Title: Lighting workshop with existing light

And you could have a lighting set that gives strong light, but actually the lighting set often gives too strong light, so it's a little bit hard to control. And if you are in a room like this, a closed room without windows, you can actually make do with the lighting that you have, the existing artificial light.
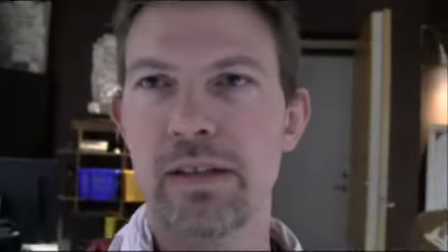As you can see on my face here, the lighting is quite blonde,
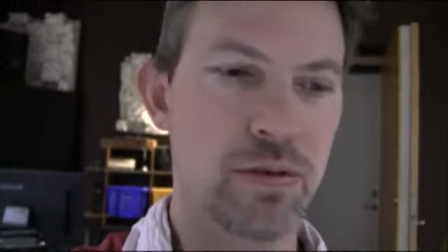but that's a good foundation or good start that you have a soft light.
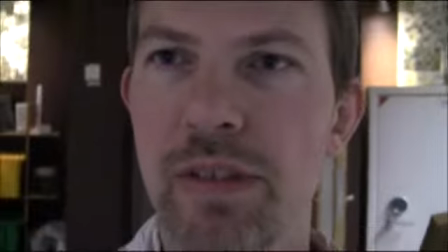And you can see that when I move around in the room like this, it changes a little bit.
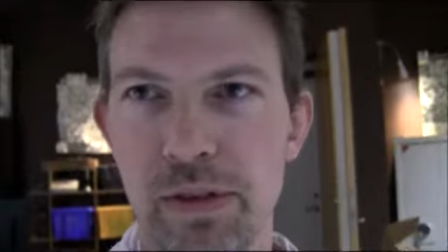So it's good to move around and see where the best lighting is.
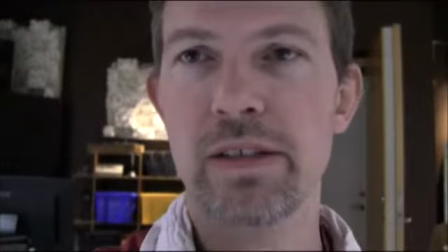And this soft light is a little bit too boring, maybe.
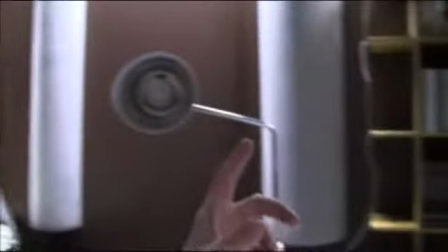So I have simple table lamps here.
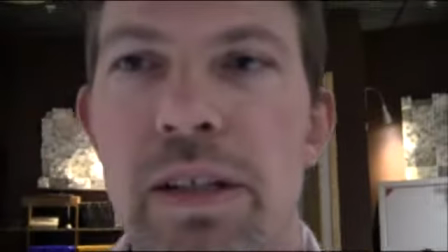Nothing fancy, but I can use them to give some more
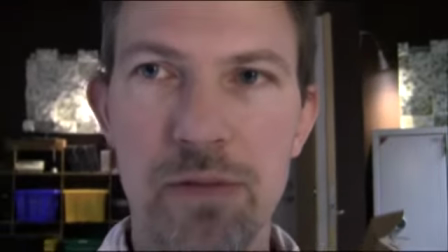modulation, a light from 45 degree in front of me to give a little bit shadow in the face,
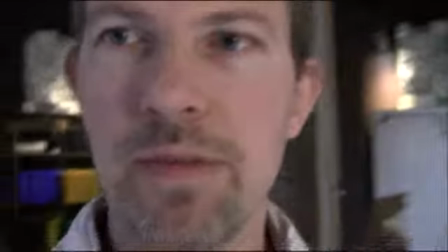and then another light from the side as well to
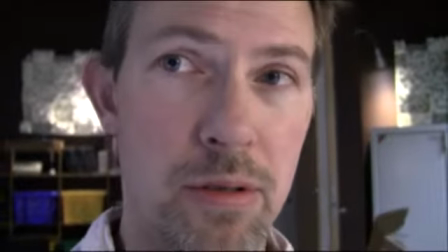give a little bit more strength in the light,
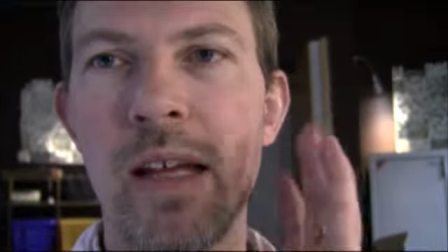and also a little bit difference between the brighter side and the shadow side.
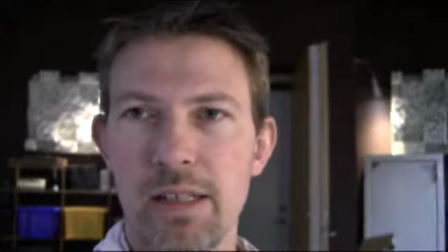So this lighting can be okay for this room at least.